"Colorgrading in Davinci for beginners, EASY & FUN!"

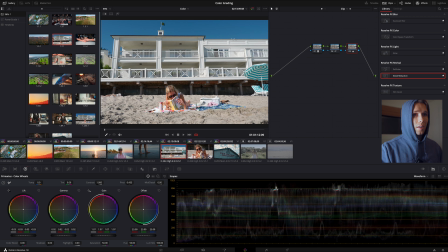So we were at 1.07 for this shot, but now we're at 1.03.
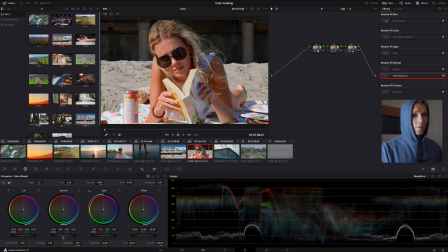See, that's just a little bit of that feel. And then the gamma, like 0.02 again. Let's see what that does.
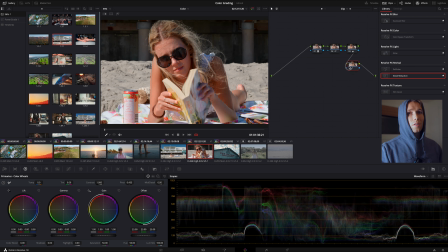Boom. Then, let's say you want to make this look filmic, okay? This is just one more example, all right? Let's add some film grain, okay?
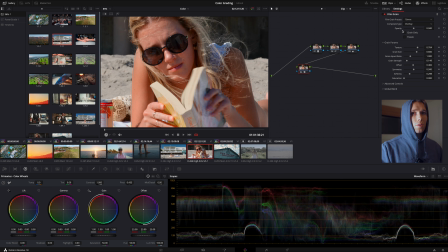When we're adding film grain, you're gonna want to pick what kind of film grain. I personally love a 35 mil, I personally love a 35 millimeter, and then you're gonna want to figure out how much of that you want.
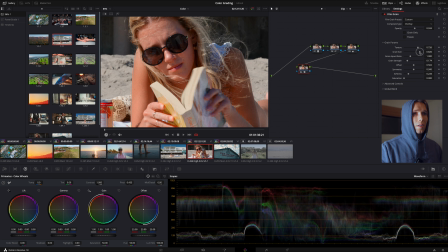And that's all a preference thing. You can see, look at the grain. I like to bring it around 0.55. Okay, and then texture,
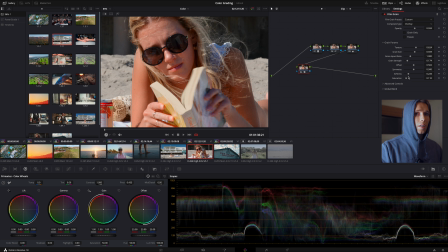which I'm going to show you as a little trick I do with the grain strength. Look at how much strength you could have. But I like to bring it when you're really trying to go for grain.
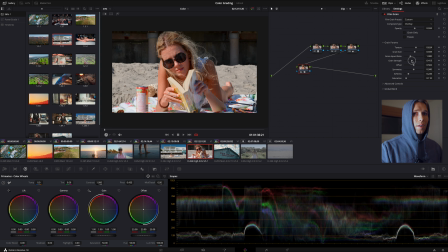Don't be afraid to have the grain strength like around 0.4-ish, okay? And then, or even 5, like let's give an intense example, okay? Like super grainy would be like 5.5, all right?
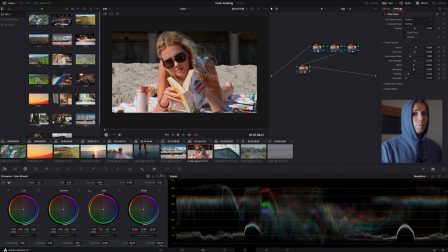And then in that same node, come back to your primaries, and then that mid detail, remember this will make it look even more sharp. This can give it that softness, okay? These really go well when you're contrasting the two together. Now, I like to go here for the skin tones.
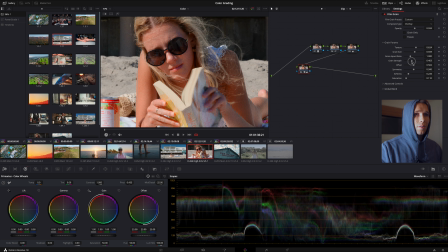Come in, and then I come back to the grain strength and I bring it down to where I start like, okay, that looks really good. Now, look at what I'm talking about. See, I added grain, but it looks even softer.
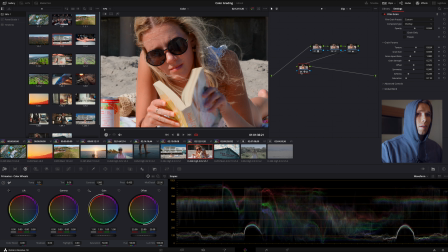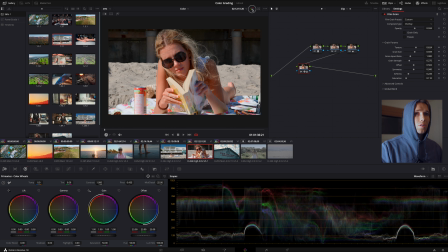I really love that look. Okay, so let's show you where we started and where we finished. Here to here. Okay, here's a cool example. This is the exact same notes once we get there.
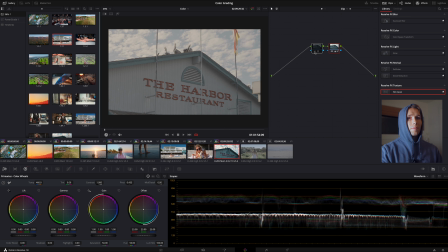And you can see 709.
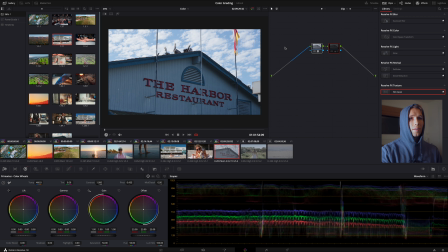And then here's what we had from 709, Rec709 Convert. And then I want you to pay attention to the blue in the sky and then the blue in this building,
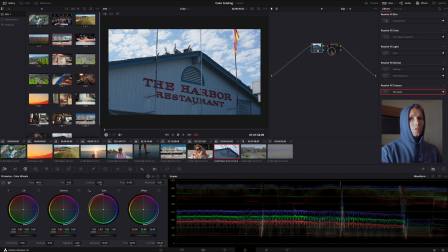because it's not really accurate, and also we could do a lot better. Look at that. The slightest change, and now we're starting to get a vibe. And then not only that, but we could come right back here, and then we could add a little S-curve if we really wanted to.
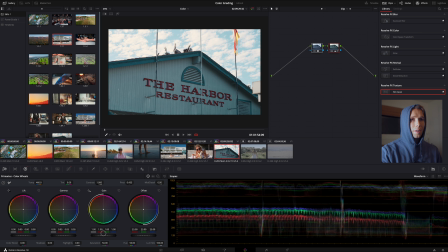And I'm even feeling like, why not hop here and bring that gamma up? Like that. Bring this down, bring our gain down a little. And then bring our lift down as well to really have that shadow like that.
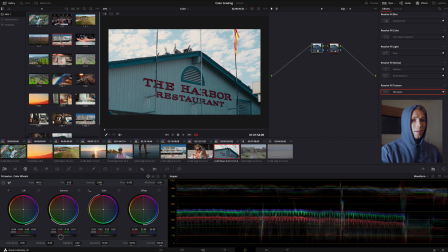And then, just like that, guys. Look at that. Done.
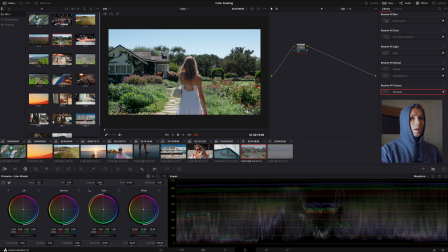Okay, here's one more. Let's hop over here. Let's literally just apply this, okay?
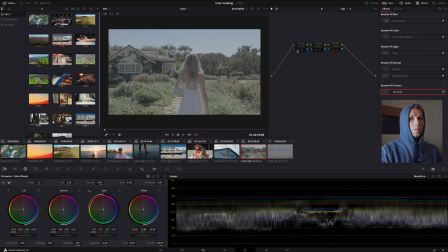Let's start here. Just bring our Rec709 Convert.
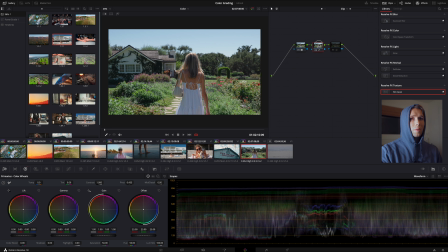Affecting the blues in the sky a little bit, but why not? Let's make the sky blues pop a little more this time around. All right. So, we brought them down last time.